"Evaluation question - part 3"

But yeah, I mean, I feel that capturing a mood and drawing an audience in that way is incredibly powerful, using audio, particularly, you know, just enigmatic visual images, or, you know, something that doesn't have to be explained with a teaser trailer. It just has to give an idea, or even a start of an idea. You know, it doesn't have to tell someone exactly what's happening in the film. Okay, so here's the quote. I've put the referencing to where I found it on my blog. It says, "Just as appetizers are necessary before a meal, trailers prime the pump, letting body and soul know a new experience is coming, so you're ready and alert and emotionally prepared for it." And I found that was very inspirational. I mean, you feel when you watch a good trailer, the music and what they do give you is enough to draw you in and to make you want to find out. It's enigmatic, but it's not boring. It's not, what was that? It's more, oh, what was that? Sort of thing, you know. So, yeah, I thought, okay, I'm gonna take on a mood. I'm not gonna try and put a voiceover in when I haven't got a classic voice that I can use. So, my trailer, I mean, the process and the construction is on the blog, a fair bit of the development of my ideas, but in the end, I'll put it on and I'll run you through what I did, where the inspiration came from. So,
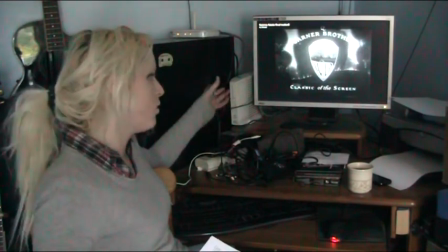22:51 have the classic logo, Warner Brothers classic of the screen, black and white.
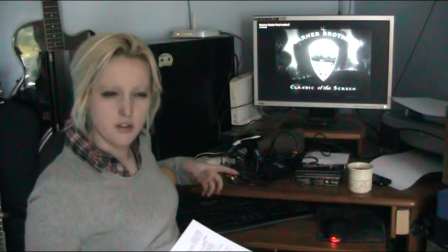22:55 I thought that was appropriate to make it seem more professional, more real.
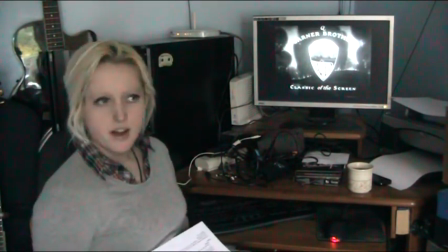23:03 Because at the start of every film noir trailer I've found, they do have, you know, classic of the screen.
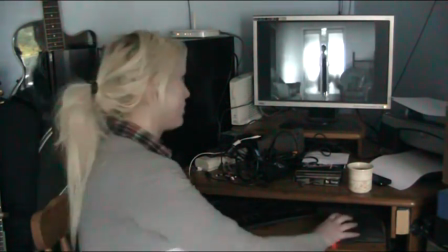23:09 That's where it's from.
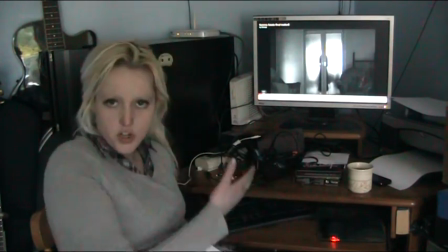23:11 Okay, so the order of the shots on the trailer aren't the order in which I actually shot them.
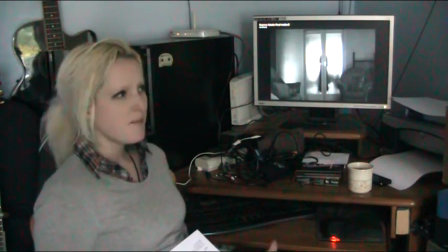23:21 This is purely down to the editing. I mean, it's on my blog, my different filming sessions.
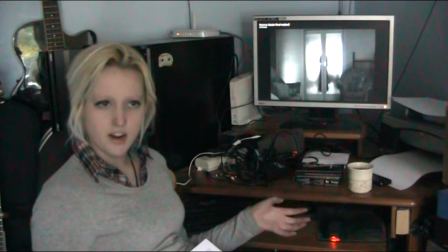23:29 In fact, the last shot on my trailer is the very first filming session I did.
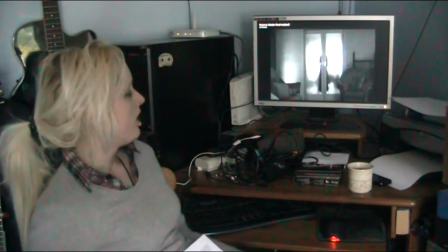23:37 So, the first shot, I thought aesthetically, I mean, I had a few ideas.
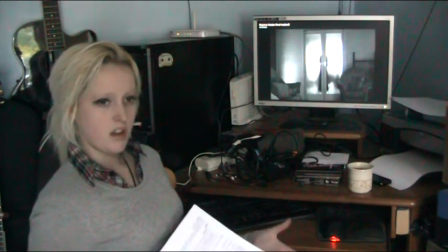23:42 Once I'd found my setting, which is an old house belonging to one of my relatives,
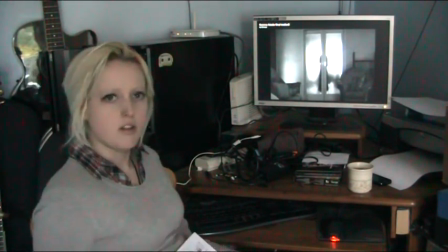23:50 I had different places in the house, and I thought, oh, this could look great as a long shot. I know exactly what I could do with this.
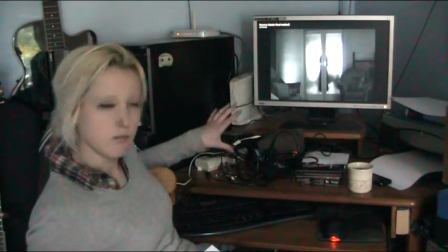23:57 So she's behind some glass doors, and she opens them.
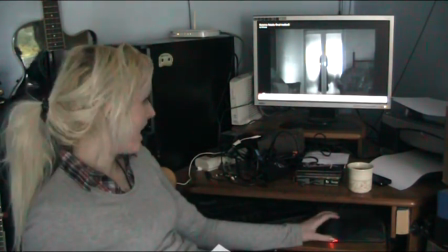24:05 It's a long shot, so it's quite a memorable opening shot, I felt. And it establishes straight away ultimately where she is going to be.
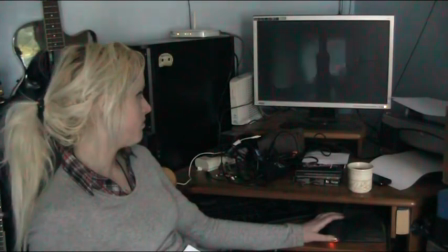24:20 And the music, I found by chance, so I put in a title there.
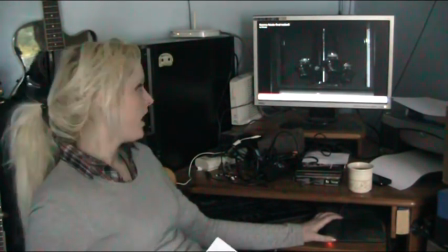24:30 I'll come back to the music in a moment. I put in a title, A Woman Greatly Desired.